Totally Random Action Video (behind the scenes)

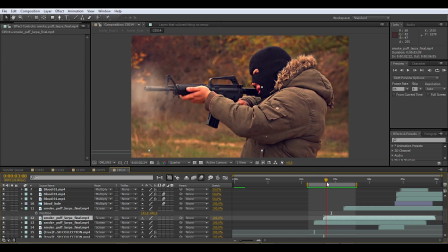[8:15]
More or less, it is my own variation of smoke buff that I began to use in my projects.
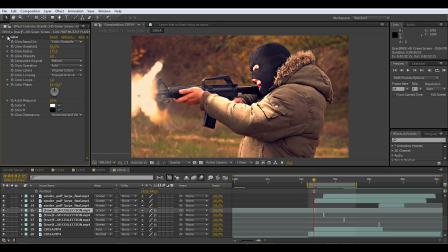[8:22]
Now let's mention muzzle flash. I like to add a little bit of glow to it, because it seems to be more powerful in my view. But let's compare both styles. Here we can see only the base effect.
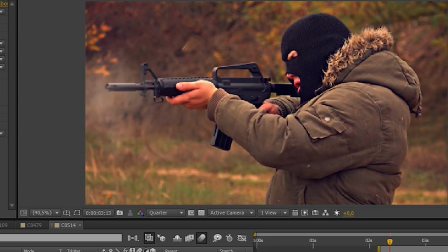[8:37]
The muzzle flash seems to be a bit cartoonish, with no physical properties.
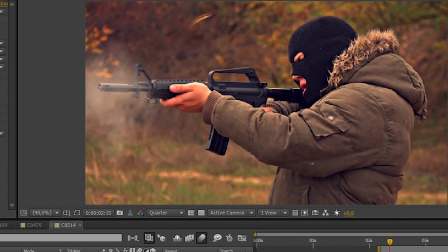[8:42]
With the glow, I see more energy and the flash is more believable.
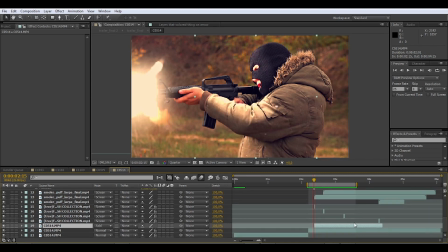[8:47]
Flying shells are not as difficult. You have to animate them for a while, but not as much.
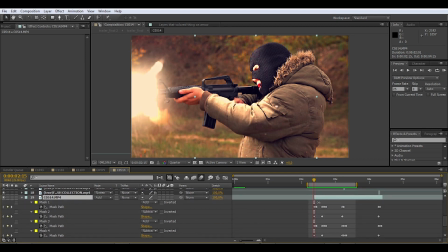[8:53]
But difficulty begins to rise when it comes to illumination. As you open the masks, you can see how many keyframes were created. To make matters worse, motion tracking is useless at this point,
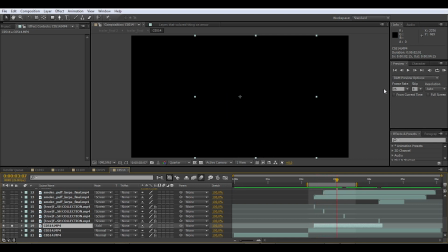[9:07]
so you must manually animate every point in every keyframe, plus additional feathering, which will take some extra time.
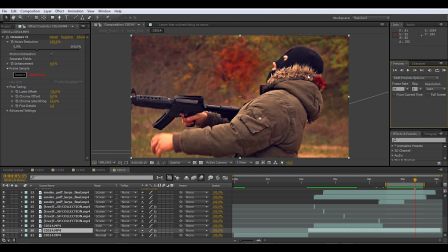[9:16]
Now let's discuss the bloody effects. We have elements such as blood hole, blood smoke, blood splash,
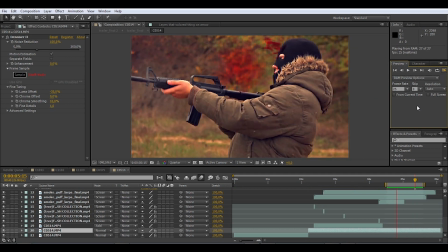[9:23]
bullet trail, and the blood stain on the jacket, which we will focus on now.
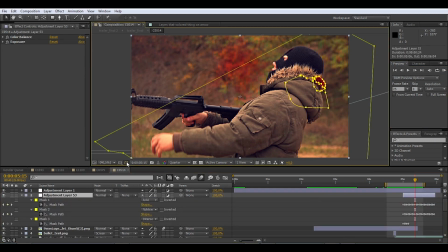[9:28]
I will turn on all mask paths for you to see, so you know how I make the blood flow into the jacket. Now I will turn it off, so you can see the clean result of an animation.
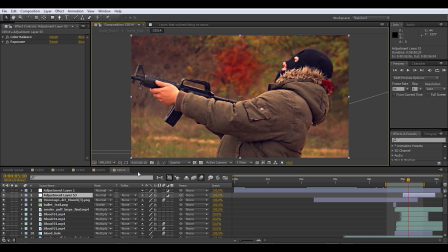[9:44]
Next elements are splashes from both sides. Again, not as difficult.
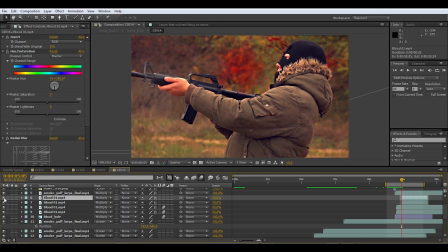[9:50]
because there are only few frames that needs to be animated, but we must be aware of timing of both animations. The backsplash must be delayed a bit, so it looks like that the bullet is traveling the right way.
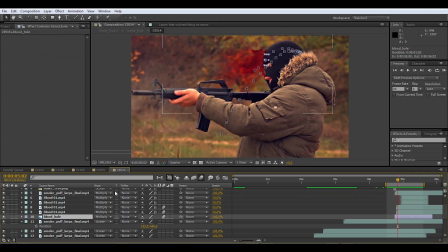[10:04]
Bullet hole is at most cases inseparable part of the headshot.
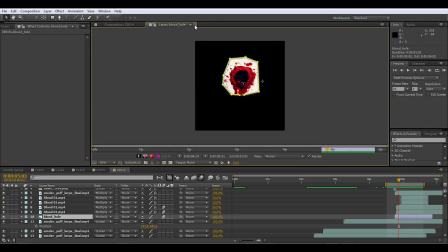[10:10]
Let me show you the picture I used for this one. Make few frames of animation, use proper blending mode, and you are done.
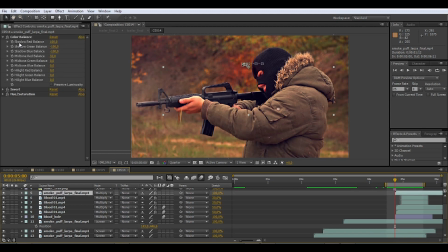[10:18]
The easiest thing is the blood puff. Just take a regular puff from before and with use of tint effect give it a red color, and that's all.
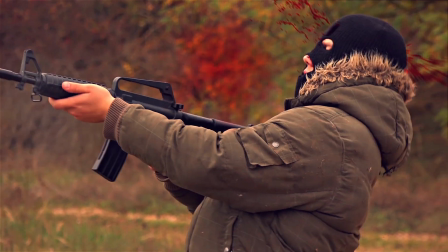[10:27]
By combining everything into one piece,
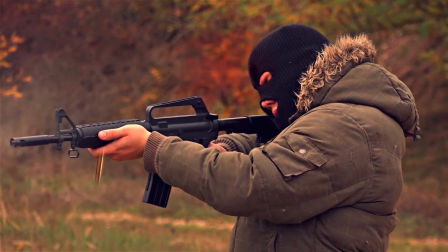[10:30]
we get a nice rewarding shot that is worth it after hours of dull work with masks.
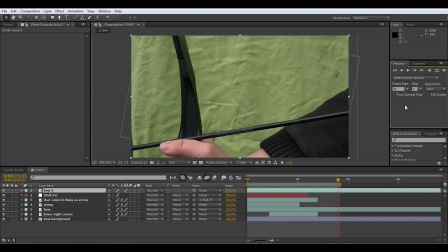[10:37]
And for the grand finale, let me show you my advanced green screen techniques, because in case of TRAF, I had to make a lot of them. To prove my point, let me play you all cuts from TRAF that wouldn't exist without the green screen.
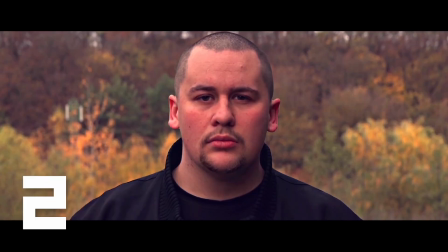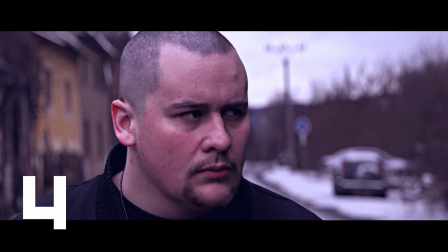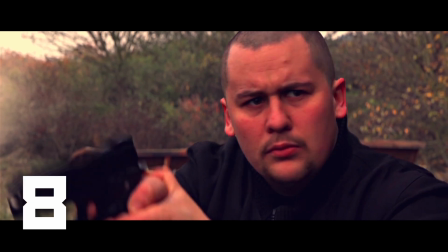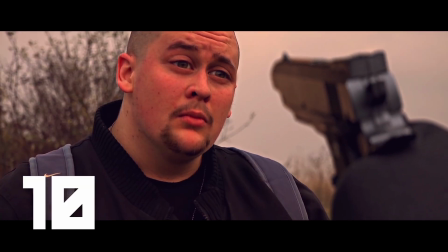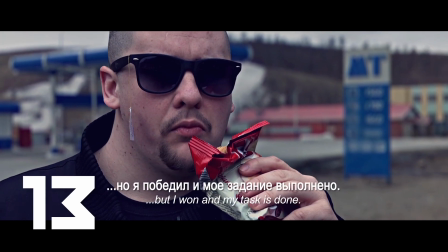[11:13] У меня много вопросов. Мое задание выполнено. До свидания, друзья.
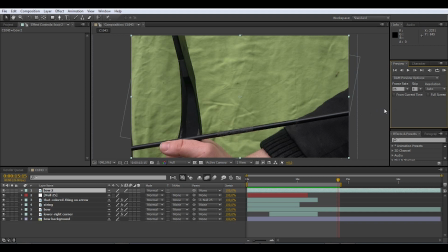[11:18]
Surprising even for me. Needless to say, the green screen is my form of first aid kit. So I chose the bow scene as another demonstration. As you see, the green screen conditions are horrible.
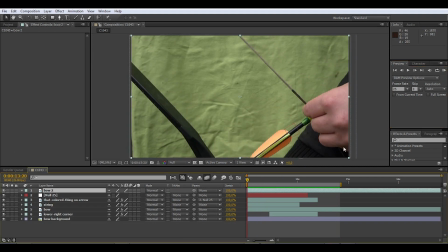[11:32]
We can point out following disadvantages. You can see that I use a cheap green fabric to do the job, but luckily After Effects have solution even for this case. Next bad thing is the offset in the left bottom corner, where we must applicate the mask.
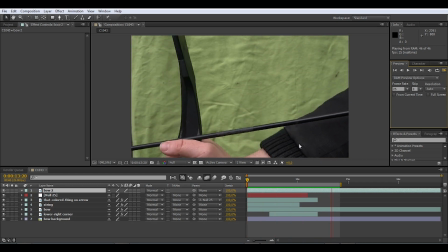[11:50]
Strong shadow in the right bottom corner presents a big problem, where animated masking and more specific keying process are inevitable.
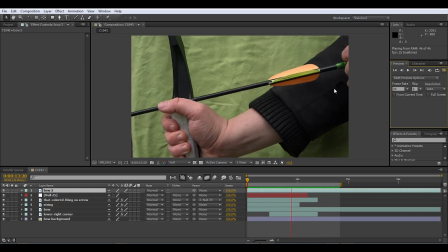[12:00]
But the most complicated problem are green fletchings and green knock in the end of the bow. They will be keyed all together with a bow in standard keying process.
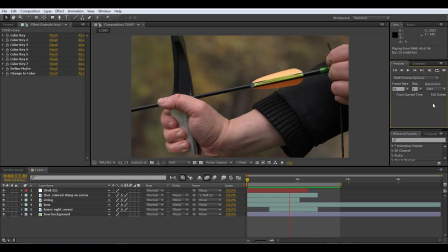[12:10]
Few hours later, we get this final shot, where every problem was solved successfully.